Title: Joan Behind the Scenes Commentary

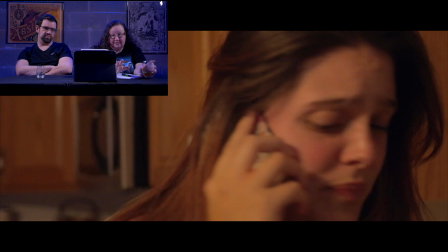(16:39)
If you didn't catch the sarcasm that's in his voice as the 911 operator, I mean, there's a lot of sarcasm.
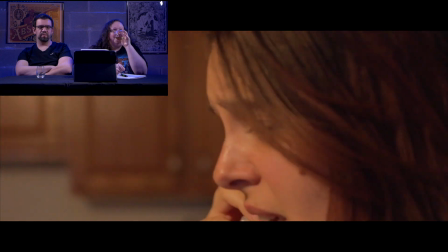(16:47)
Yeah, I think some people think that it's supposed to be realistic, but I mean, obviously, everything after she wakes up is supposed to be more and more surreal as the night goes on.
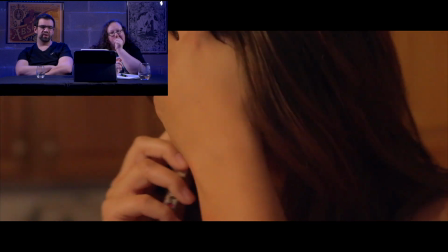(16:55)
So we weren't going for realism. Everything's very metaphorical here.
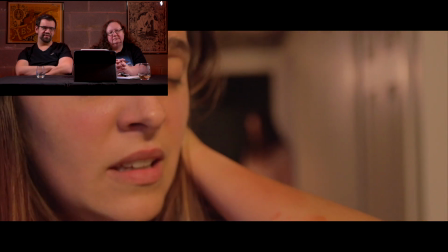(17:05)
And then, of course, we have Chris now. That shot creeps me out because he's just in the background.
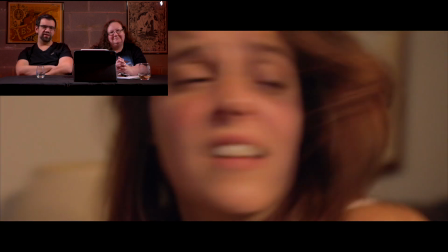(17:10)
And Zach, he was a trooper. Michael, this is an actual name.
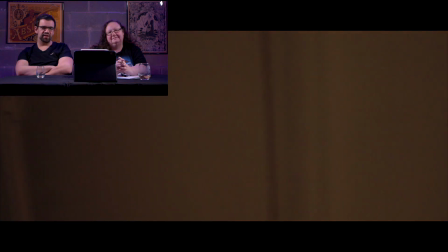(17:14)
We were just like, you're just going to have to chase some girl around in your underpants and be fucking creepy as shit.
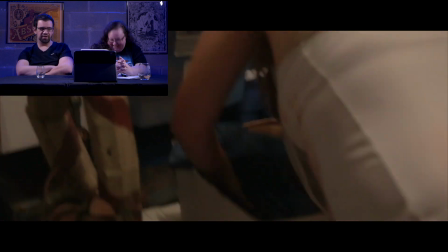(17:20)
And he's like, sounds great. I'm like, okay. So, again, he was just supposed to play the creature.
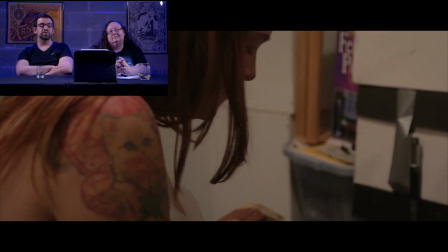(17:26)
But someone else, the person that was supposed to play this character, dipped out.
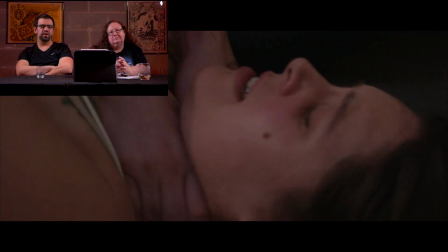(17:32)
And I think he probably did a better job than the other person would have done anyways, to be honest. Oh, yes, and here we go.
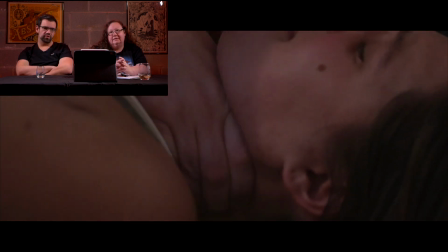(17:39)
Everyone complains about the blood. It's too watery. Well, you know what?
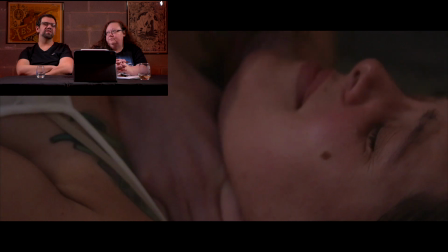(17:45)
Oh, well. You get it. You get the point. We made the blood.
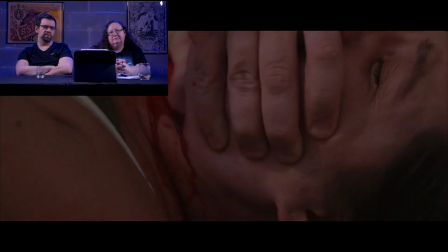(17:52)
And we make it to the right consistency. Like, thinned out, though. But I mean, we want it to be able to flow because we do,
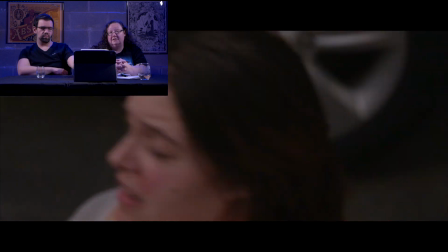(18:01)
put it through tubing and pumps and things like that to make sure that it, does what we want it to do.
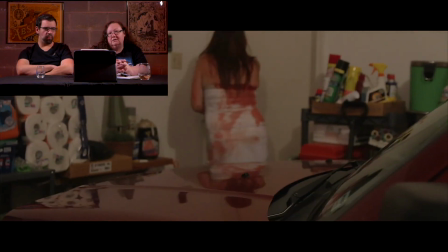(18:09)
And it's really hard to get that consistency right. I mean, I think it looks fine, but, I mean...
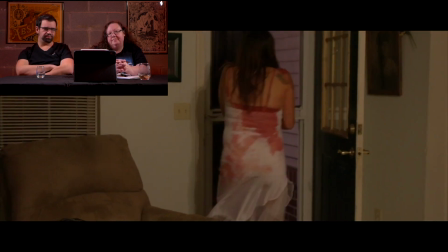(18:17)
More creature.
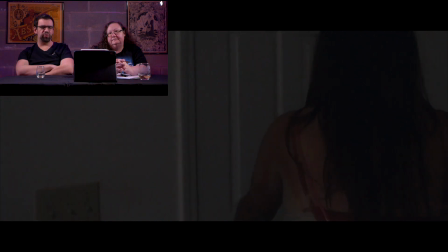(18:24)
Yeah. For some reason, those horns, they come out weird with the lighting and the thing. They look much different in person.
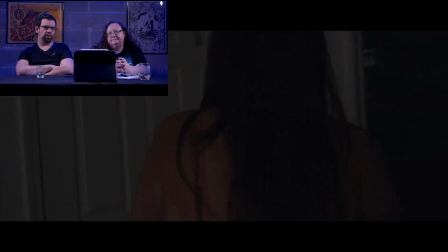(18:28)
Yeah. I had to do a lot of editing. You're scratching at the door.
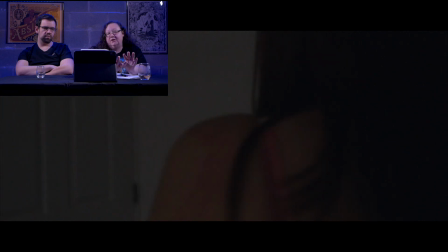(18:35)
He's actually wearing fingers that were used in another movie.
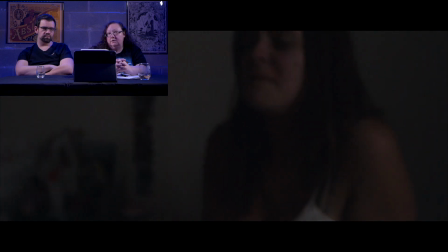(18:38)
If you've ever watched our other short film, Alone, there's a creature in there that's got some long fingers.
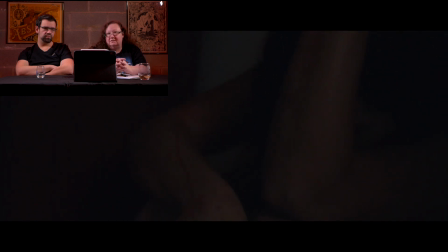(18:46)
And he's actually wearing the same little doodads on his fingers to make them super long.
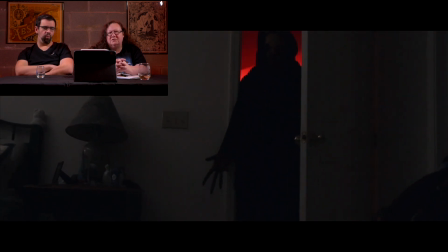(18:52)
So we figured we'd use them again because nothing's creepier than somebody with long ass fingers.
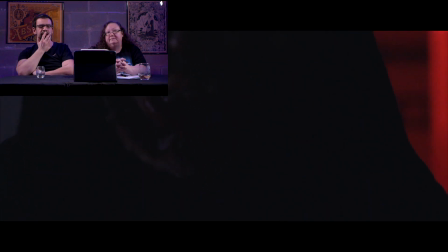(18:57)
And the mask goes on this guy's really impressive. We're going to show it off more here after we're done with the commentary. Because the guy that made it, which we'll talk about him more again, very talented. We're working on him for another project, but as you can kind of see the fingers here a little bit more. Cool.
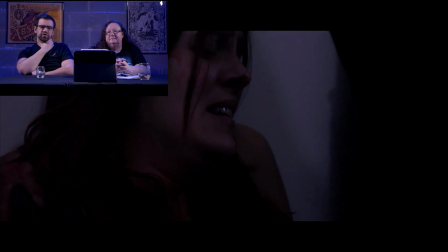(19:11)
It took a long time to do this costume. It ended up actually being really cool.
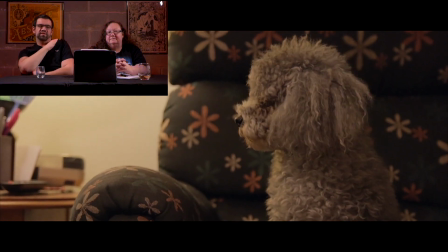(19:17)
Of course, she kills herself. Yeah. And then, Reno being this is basically saying that everything that kind of perspired here
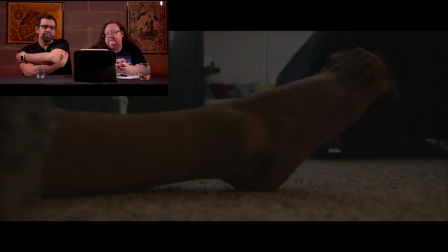(19:26)
Was it real? wasn't real per se. I mean, it's real in the sense that, her depression is very real and it's finally getting to her, which of course is what we're saying in this movie, and that you see everything's just kind of like
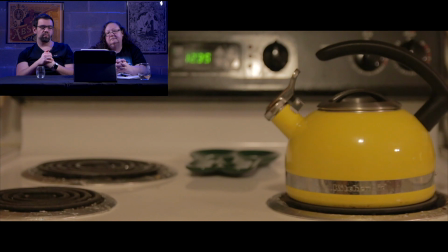(19:43)
back. So to her, the stuff was real.
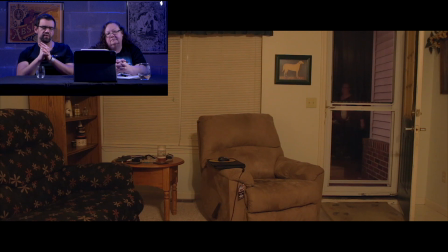(19:47)
It says that she's still blind by her depression, that essentially she can't discern good from bad anymore, and everything is just swallowing her. That's me.
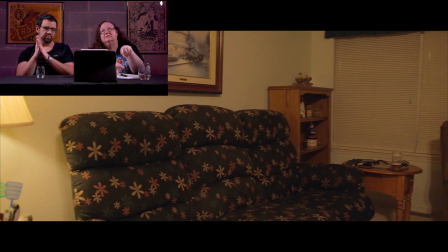(20:08)
By the way, this is my house, too. Just so you know.
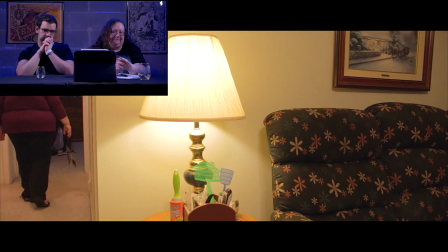(20:13)
This was filmed at my house. Yeah.
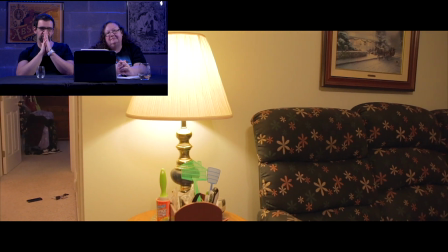(20:18)
To get resourceful with locations, it's hard when you don't have like money to just give people and like, let's film here.
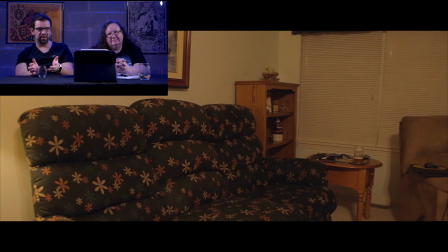(20:23)
We do find cool locations from time to time, but for something like this, you know, it's kind of like, well, we need a house.
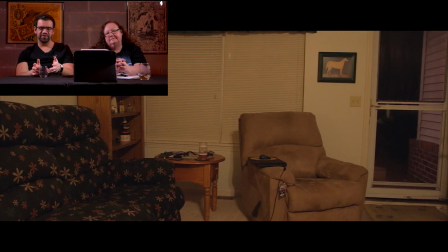(20:29)
You have one of those. Let's do it. Let's just do it there.
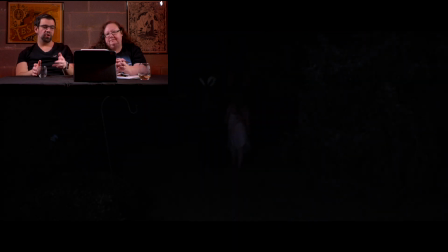(20:32)
And then of course we get our final shot of her and the creature, death, depression, whatever, walking away.
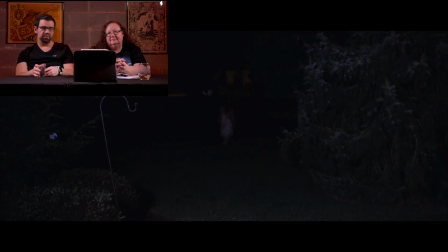(20:39)
Essentially, you know, whatever it means to you is whatever it means to you. You know, did she give in to her depression? That's why she's walking. Is it death?